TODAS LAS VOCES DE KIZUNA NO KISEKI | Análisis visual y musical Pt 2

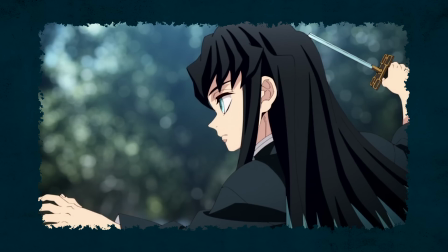[4:06]
No hablamos mucho de esto, pero los recursos de color en la imagen son también importantísimos en el audiovisual.
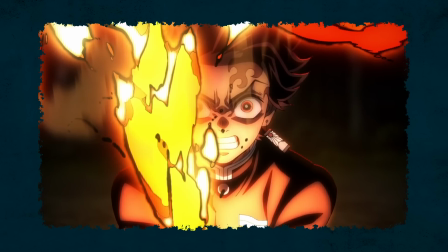[4:12]
Pero bueno, aún queda pendiente hablar de fotografía en otro video, así que paciencia por favor.
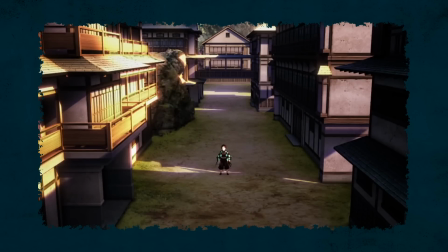[4:21]
Continuando con la introducción, comienza el Tuti con una instrumentación y unos arreglos bastante genéricos.
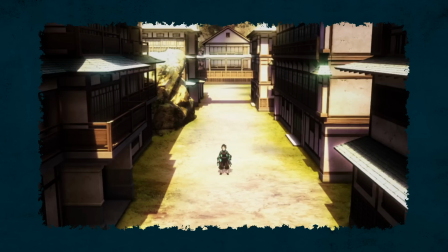[4:26]
Pero recordemos, esto no es malo, solo es una base segura y familiar, justamente para no generar baches y conflictos en la experiencia.
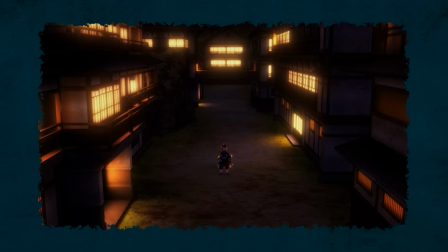[4:33]
¿Y todo esto para qué?
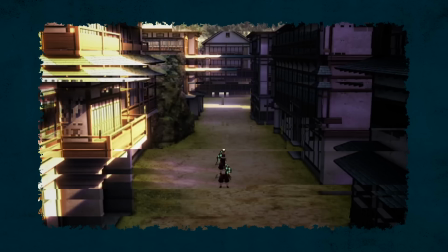[4:34]
Pues para apoyar el plano de contemplación sin mayor distracción, al igual que hicieron con el opening de Usui, pero esta vez con Tanjiro en medio de la villa de herreros.
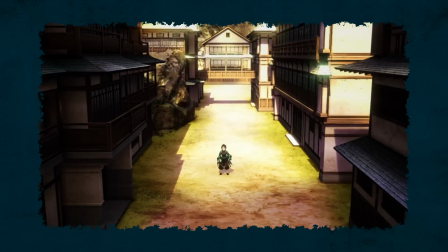[4:43]
Y este plano contemplativo es genial porque, primero, te da información del lugar donde se desarrollará la temporada,
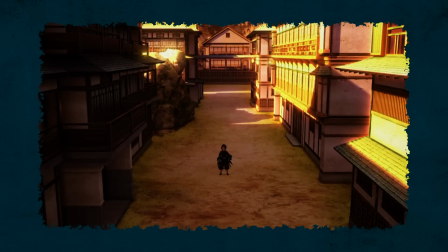[4:49]
y segundo, la técnica que usaron esta vez es un timelapse, en el que vemos el paso completo del amanecer hasta el anochecer,
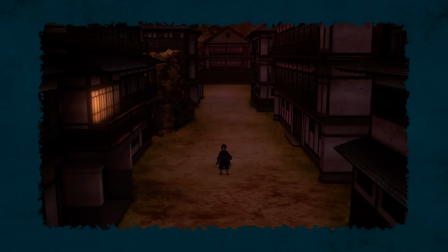[4:54]
que es justamente donde comienza la batalla.
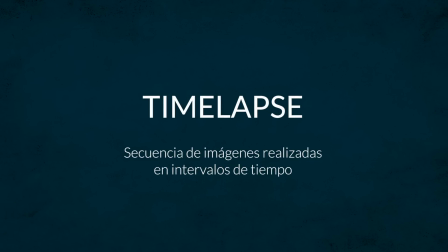[4:57]
Esta es una técnica de fotografía y animación que básicamente recolecta un frame cada cierto tiempo, convirtiéndose en un paso temporal muy rápido. Por ejemplo, si tomamos una foto cada hora al cabo de un día entero vamos a tener 24 fotos y eso equivale a un segundo de vídeo entonces
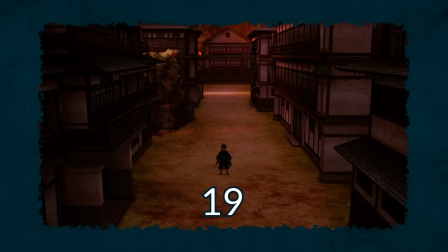[5:12]
en ese segundo de vídeo vamos a tener completamente el traspaso de día noche y es lo que vemos aquí como dato curioso los mejores timelaps que
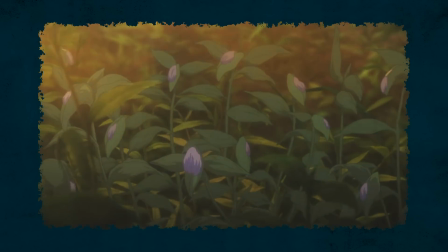[5:20]
he visto en anime se encuentran en violet evergarden con un tremendo nivel de movimiento en sus elementos ya pasando a la estrofa siguen
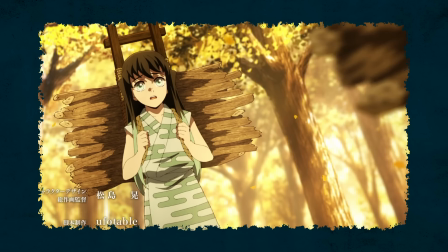[5:26]
los planos contemplativos y como una interpretación totalmente subjetiva es donde se siente más flojo el montaje.
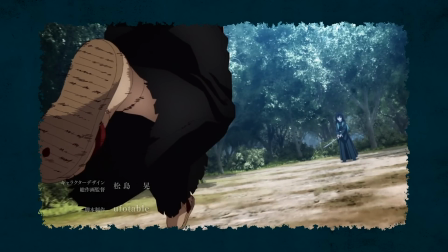[5:33]
¿Cómo así? Pues me da la impresión de que, a nivel de edición, las tomas pudieron hacerse un poco más llevables.
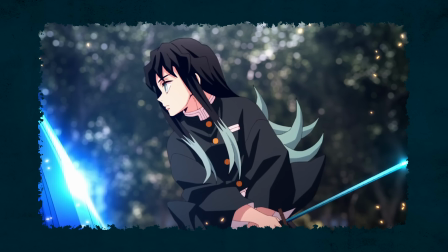[5:39]
O sea, no es que genere tanto conflicto, pese a que las tomas ni siquiera están llevadas a pulso de canción,
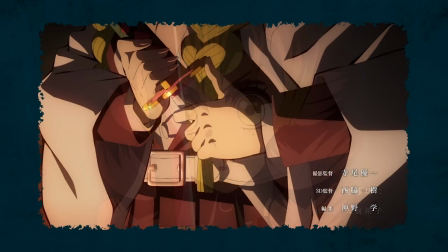[5:44]
sino que, a mi gusto, usar otro tipo de corte pudo aumentar el dinamismo a las secuencias.
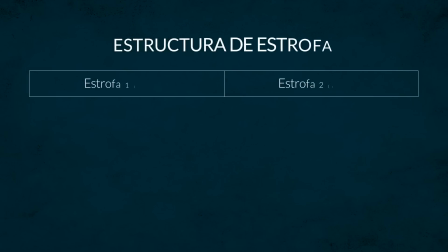[5:49]
Para empezar, modificaría justamente el orden de secuencias. Está bien comenzar con Tanjiro y Kotetsu en un plano largo y lento donde se contempla el taller de los herreros, pero luego entra la secuencia de Tokito con un flashback seguido de una secuencia de acción, aun cuando la música todavía no recupera su dinamismo instrumental.
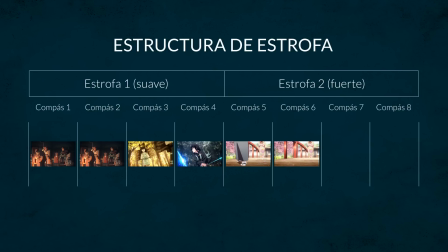[6:06]
Y esto pasa con la secuencia Kanroji, pero esta secuencia es más bien lenta, igual que con Tokito se divide en flashback y presente, pero no hay secuencia de acción, sino que la imagen nos da un inicio de movimiento. Y esto es justamente lo que podría aprovecharse en edición. Entonces, invirtiendo las secuencias tenemos algo así.
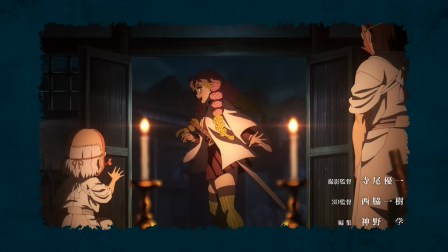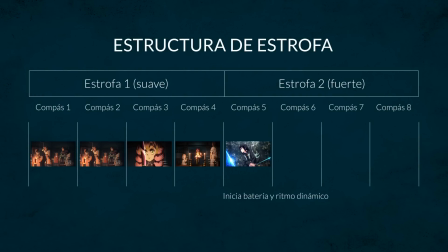[6:30]
Notamos que el inicio de acción de kanroji va mejor como detonador musical cierto pero eso no es todo usando otro tipo de corte como el caraway o corte con inserto podríamos llevar las secuencias a otro nivel el corte con inserto sirve para que la cámara muestre lo que un sujeto está viendo y
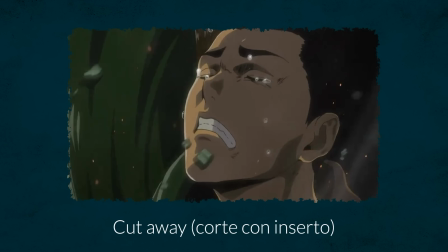[6:46]
regrese a él es un corte básico pero no solamente es descriptivo sino que su mayor potencial es cuando nos ayuda a conocer la insurprección de un
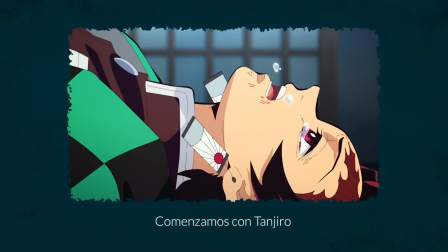[6:54]
personaje y meternos a su cabeza es decir no sólo nos muestra qué es lo que ve sino qué es lo que piensa y es muy usado para
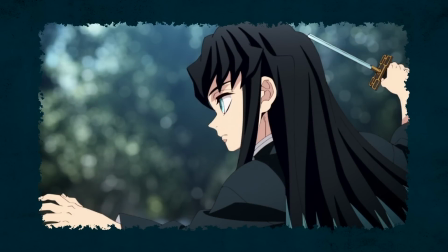[7:01]
flashback y aquí está el point ya que tenemos flashback de ambos pilares podemos usar el cutaway para meternos dentro de sus cabezas y darle más profundidad a cada personaje algo así con
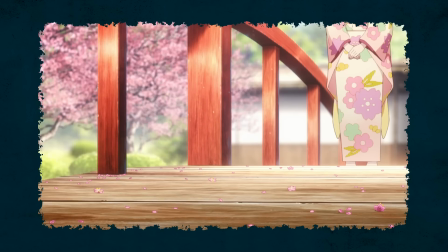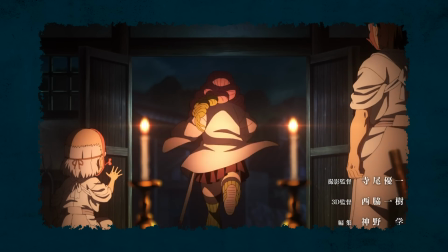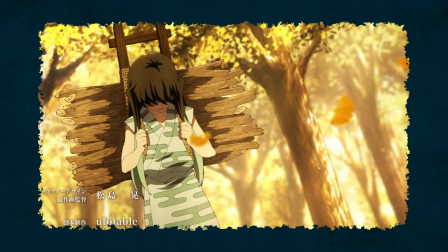esto logramos que no solamente el editor nos muestre el pasado de una forma aislada sino que son los
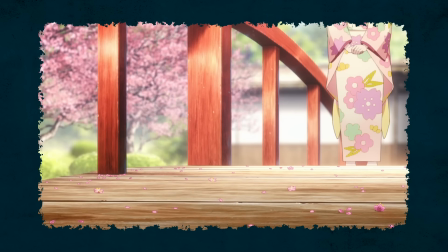[7:36]
personajes los que nos están mostrando sus preocupaciones y arrepentimientos es un recurso narrativo más potente.
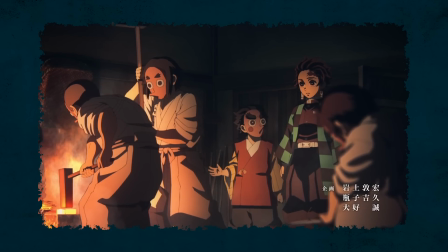[7:42]
Este ejemplo, pero bien hecho, podría resultar en una propuesta con una intención más marcada, y no solo como planos descompensados para tratar de llenar el tiempo.
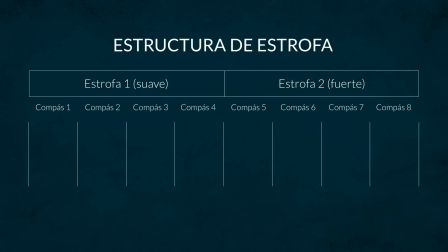[7:50]
Con esto me refiero a que, objetivamente, las dos estrofas están distribuidas así. La primera para la escena de Tanjiroji y la secuencia de Tokito, y la segunda enteramente para Kanroji, donde notamos que la toma del flashback ocupa casi el 50% de la sección, y si bien es cierto, el nivel de ilustración es tan bueno que solo como plano de contemplación ya es suficiente, a mi parecer le faltaba algo para que la sección alcance otro nivel.
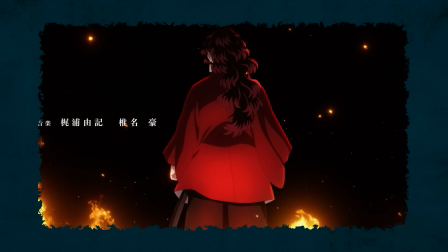[8:12]
Ahora, pasando al precoro tenemos un planazo.